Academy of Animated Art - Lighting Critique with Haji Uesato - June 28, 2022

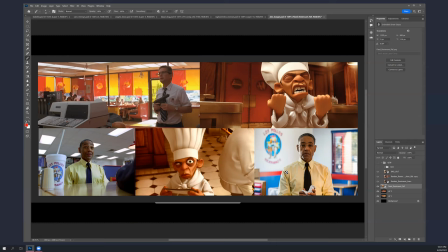[47:53]
in this shot he's getting the benefit of you know the strong window light which you are implying in your other one but otherwise you know look at him he's pretty he's pretty even right he has he has nice modeling because there are you
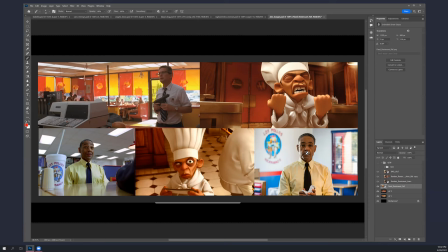[48:08]
know subtle specular sources that are you know he's reflecting a little bit and it's it's you know giving his face shape it's not like everything just goes dark because he's you know in a in an
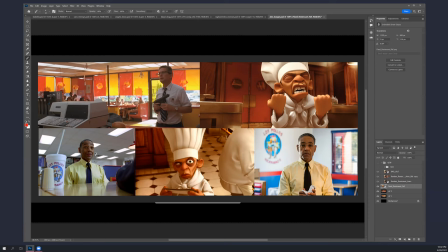[48:21]
ambient situation um this one's a little harder to tell maybe he's right underneath the fluorescent so he's getting it there there's a little bit more sense of key here like on the on the cup and on the salt shakers and stuff um but this is pretty even this is really
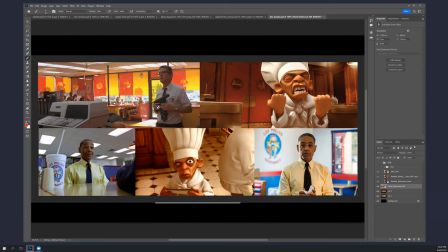[48:40]
very even right um even more so the other um shot that we don't have here uh it's it's mostly you know this this is almost doesn't feel like it was lit for a movie feels like they just went in and
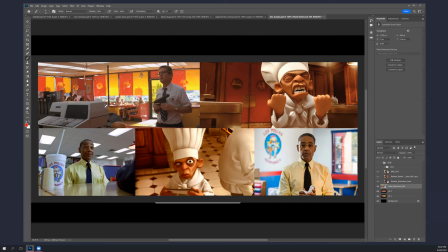[48:55]
shot it which i don't know about that but um you know there's there's a decent sense of top light from all this fluorescent stuff um and some subtle specular on him but overall it's it's pretty
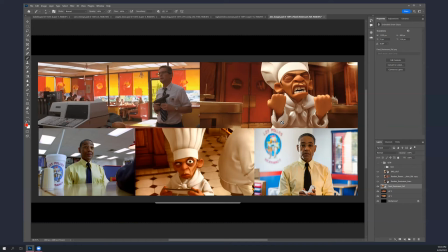[49:10]
flat And then when you get into Ratatouille, it's kind of the opposite. Like, you know, we do see the overhead fixtures in the kitchen.
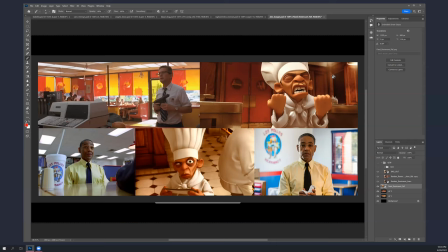[49:23]
You know, it seems so much in the shed, just that one. But in general, you do. There's one over each station. so that kind of justifies that that strong incandescent top lighting and you know depending on where he is in the space um you know whether it's getting on the left or the right uh but
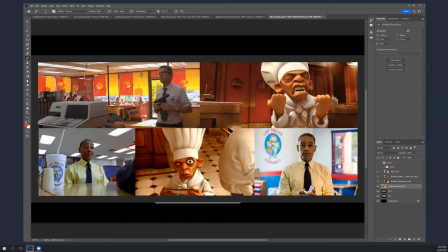[49:41]
but more more of a sense of key or at least multiple keys um i mean you could kind of make that case that that's happening you know
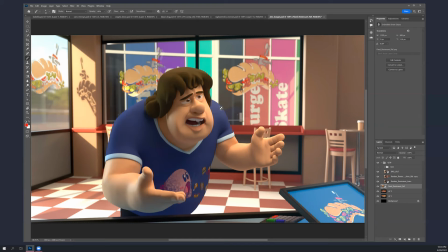[49:52]
here but it probably would be over the counter and he doesn't feel like he's being lit from over the counter he feels like he's being lit extreme from the side almost you know behind him and then way from the
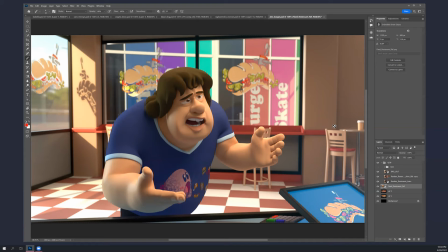[50:09]
side even brighter from over here and it doesn't it doesn't really add up and that's that's kind of important you know it's it's it's one thing to make sure that his face is lit so you can see stuff but the there there needs to be
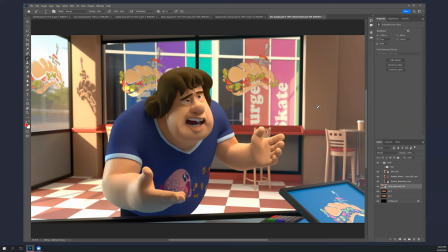[50:25]
a logic to it and this this feels like you're just throwing lights in to get his get him to show up which is not the same as you know sort of responding to the environment and making it feel like what
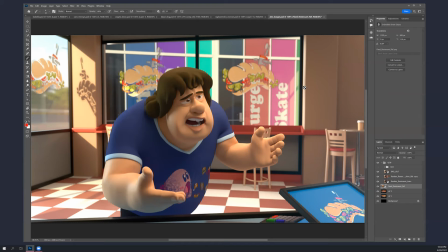[50:40]
should be happening in the environment um compositionally i think there's a lot of distracting stuff here like uh this this this thing out here which actually it seems like maybe this is an interior because there's a there's a panic bar on what
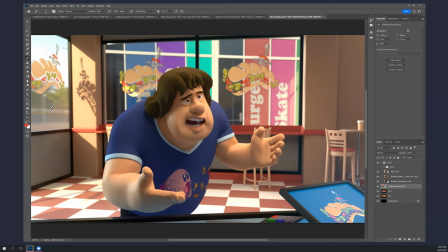[50:59]
seems to be a door here when i was looking at it more carefully did you change what what happens beyond on the opposite side of this class oh no i i just exposed it a little bit uh like you had said um but i had uh yeah i just had it exposed
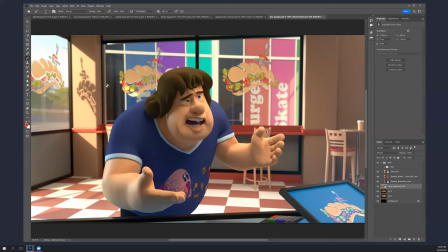[51:17]
yeah because when i looked at like his frames this this this pattern just seemed to continue all the way through and it made it definitely made it feel like it's in the interior of a mall rather than out in the parking lot or something which is because i mean this this feels like a tree or something yeah it is
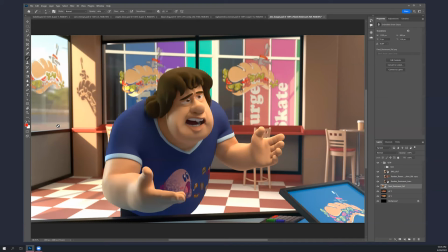[51:35]
it is a tree um and he just had a flat gray color okay so you added that yes okay all right so you're making it